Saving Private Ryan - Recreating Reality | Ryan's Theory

What's interesting is that I can stop on any frame in the opening battle sequence of Saving Private Ryan, and the shot will still work.
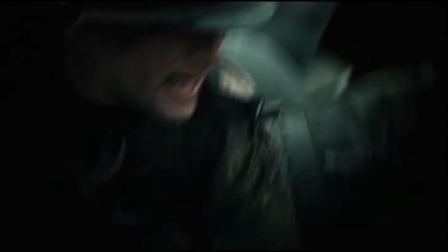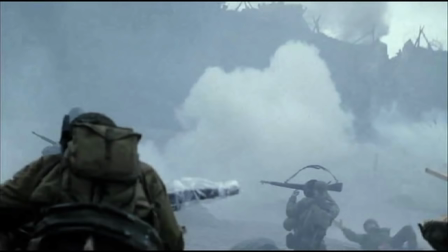[0:32]
Now, you may be thinking, what makes it any different from stopping on this frame, or that frame?
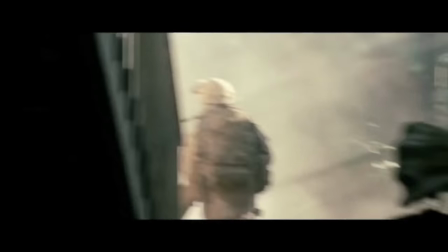[0:38]
In fact, in comparison to Saving Private Ryan, these uses of shaky cam editing are rather tame, so what makes them so problematic? Well, a lot of it is to do with the intent of visual stimuli.
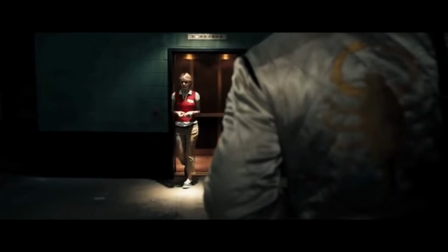[0:51]
Filmmaking is a powerful tool that requires a certain kind of precision that just makes things feel right.
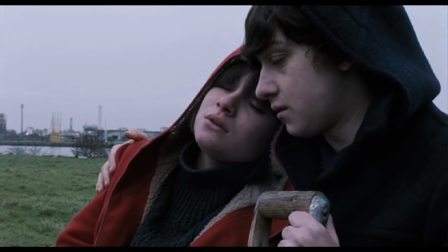[0:56]
It's a psychological tool, an emotional tool, something that makes a moment provocative.
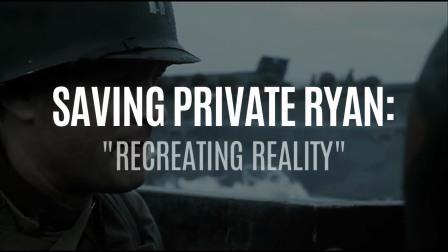[1:01]
With Saving Private Ryan, you're perhaps witnessing the greatest cinematic understanding of how to make a battle scene work.
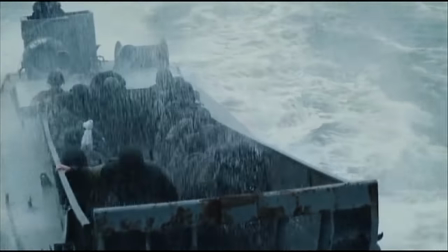[1:08]
Or at least one of the best. In the opening scene of the film, which sees US troops land on Oma Beach in Normandy in June 1944,
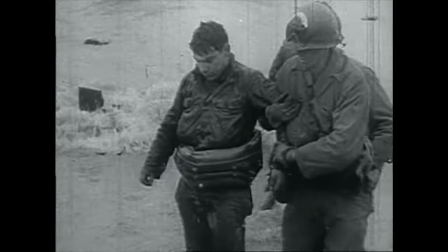[1:16]
Spielberg fundamentally attempts to recreate a real experience that real people went through. In fact, just listen to how war veterans described their experiences.
First of all, it was chaos.
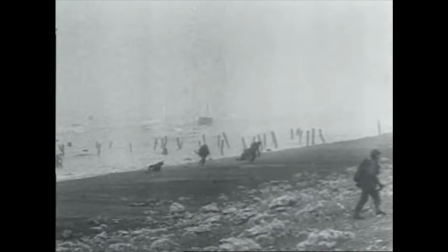[1:29] That's the only word that you're going to use to describe what the hell was going on. Why are we doing this? I said to myself, why am I doing this?
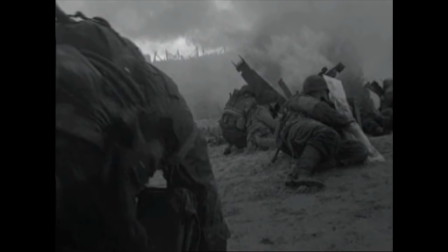[1:39] and dig a hole and try to get below the firing squad and all that and the closer you get to the ground the longer you're gonna live. That was my motto anyhow.
A lot of what they describe is what Spielberg accurately attempts to convey as he says in his own words.
I was looking for realism all the time.
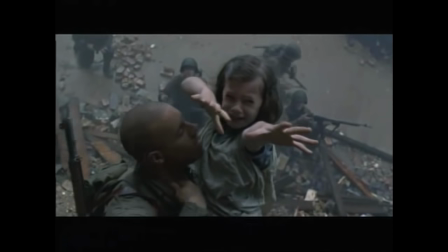[1:58] I didn't want to shoot the picture in a way that would seem like a Hollywood production coming to Omaha Beach and making a gung-ho extravaganza.
Right there, Spielberg effectively summarizes our discontent with many modern battle sequences.
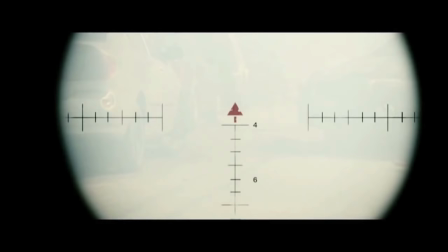[2:12]
For example, if we were to analyze the opening shootout of Jonathan LeBiesman's Battle Los Angeles, cinematically, it kinda works, but visually, it doesn't.
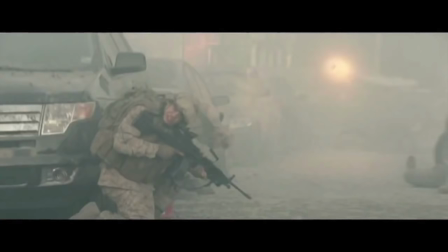[2:21]
LeBiesman is guilty of this Hollywood extravaganza.
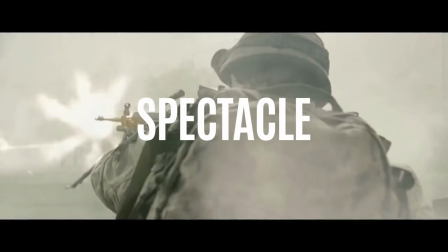[2:25]
The intent of Battle LA appears to be more about achieving spectacle than reinforcing the emotions of disorientation and vulnerability.
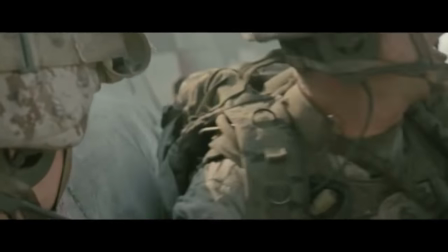[2:32]
It's cuts are menacingly abrupt and devoid of a coherent continuity which disengages the audience from reading the scene,
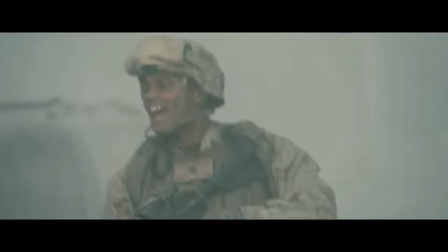[2:39]
that takes direct influence from Saving Private Ryan.
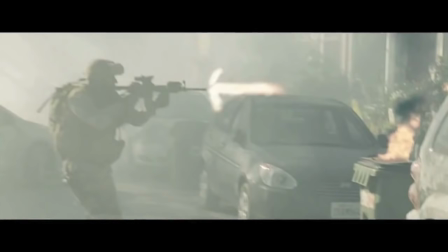[2:41]
The intent might be deliberate, but the effect doesn't translate onto the screen, because whereas Saving Private Ryan makes sense of its chaos,
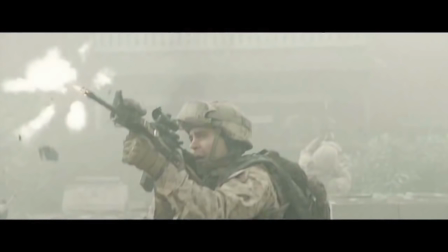[2:49]
Battle LA simply gives us nothing provocative to look at or feel. Also, look at this scene from The Hunger Games.
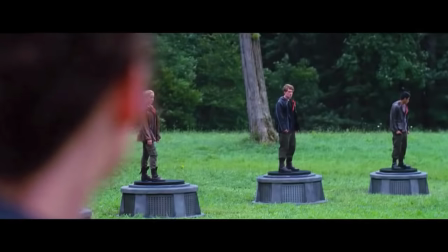[2:59]
The intent is not spectacle, but rather to create dramatic suspense.
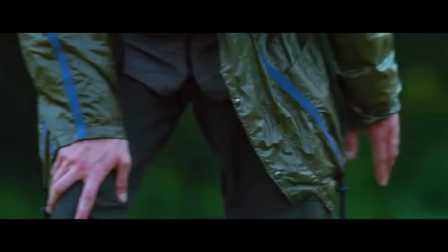[3:03]
But the problem is it's too elaborate, with its aggressively literal heartbeat soundtrack matching each cut,
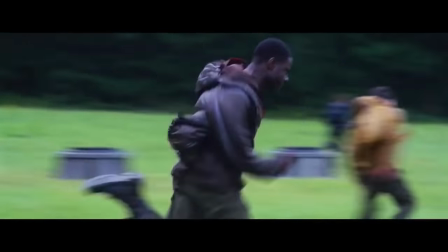[3:09]
and the transition between steady cinematography and handheld close-ups breaks the illusion with its disjointed and messy editing.
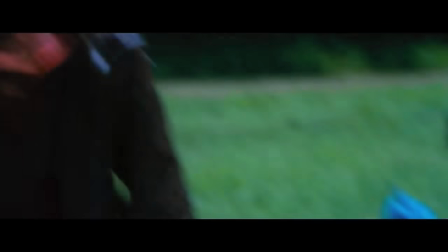[3:16]
Even when it also takes direct influence from Saving Private Ryan, in its ear-piercing soundtrack that's supposed to reflect the emotions of a stunned character,
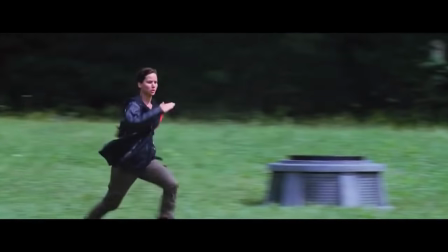[3:24]
there is no direct impact as the effect fails to work with its visuals, and the editing shamelessly attempts to hide its PG-13 violence. So So what makes Saving Private Ryan so unique as a cinematic experience?
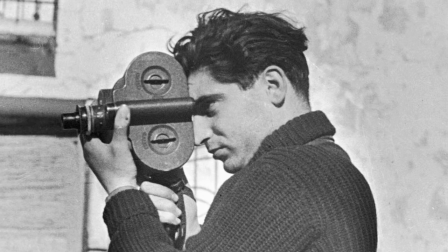[3:36]
This is Robert Capa, a Hungarian war photojournalist who was on the beaches of Normandy in 1944.
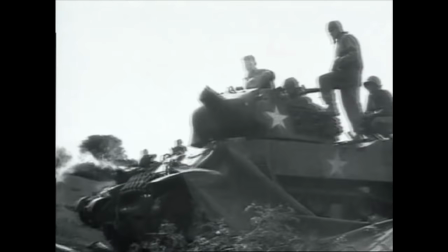[3:43]
Of course, while Spielberg was able to consult with real people first hand, Capa presented Spielberg with a much more direct visual representation. Now, Robert Capa couldn't share his real experiences given that he tragically stepped on a land mine a decade shy of Oma Beach, but what he left behind were 11 photographs off that very day. This was a collection that was known as the Magnificent Eleven.
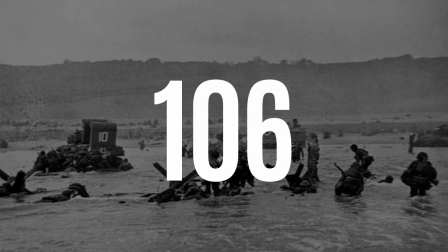[4:09]
Kappa took a total of 106 pictures of Oma Beach, but only 11 survived the printing process.
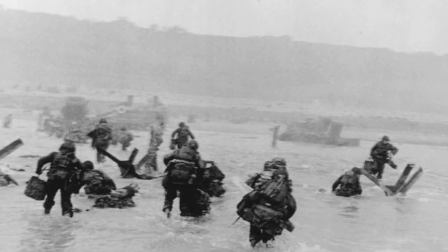[4:16]
These 11 photographs, despite not being diligently selected, reinforce Kappa's emotional experience in a visual context.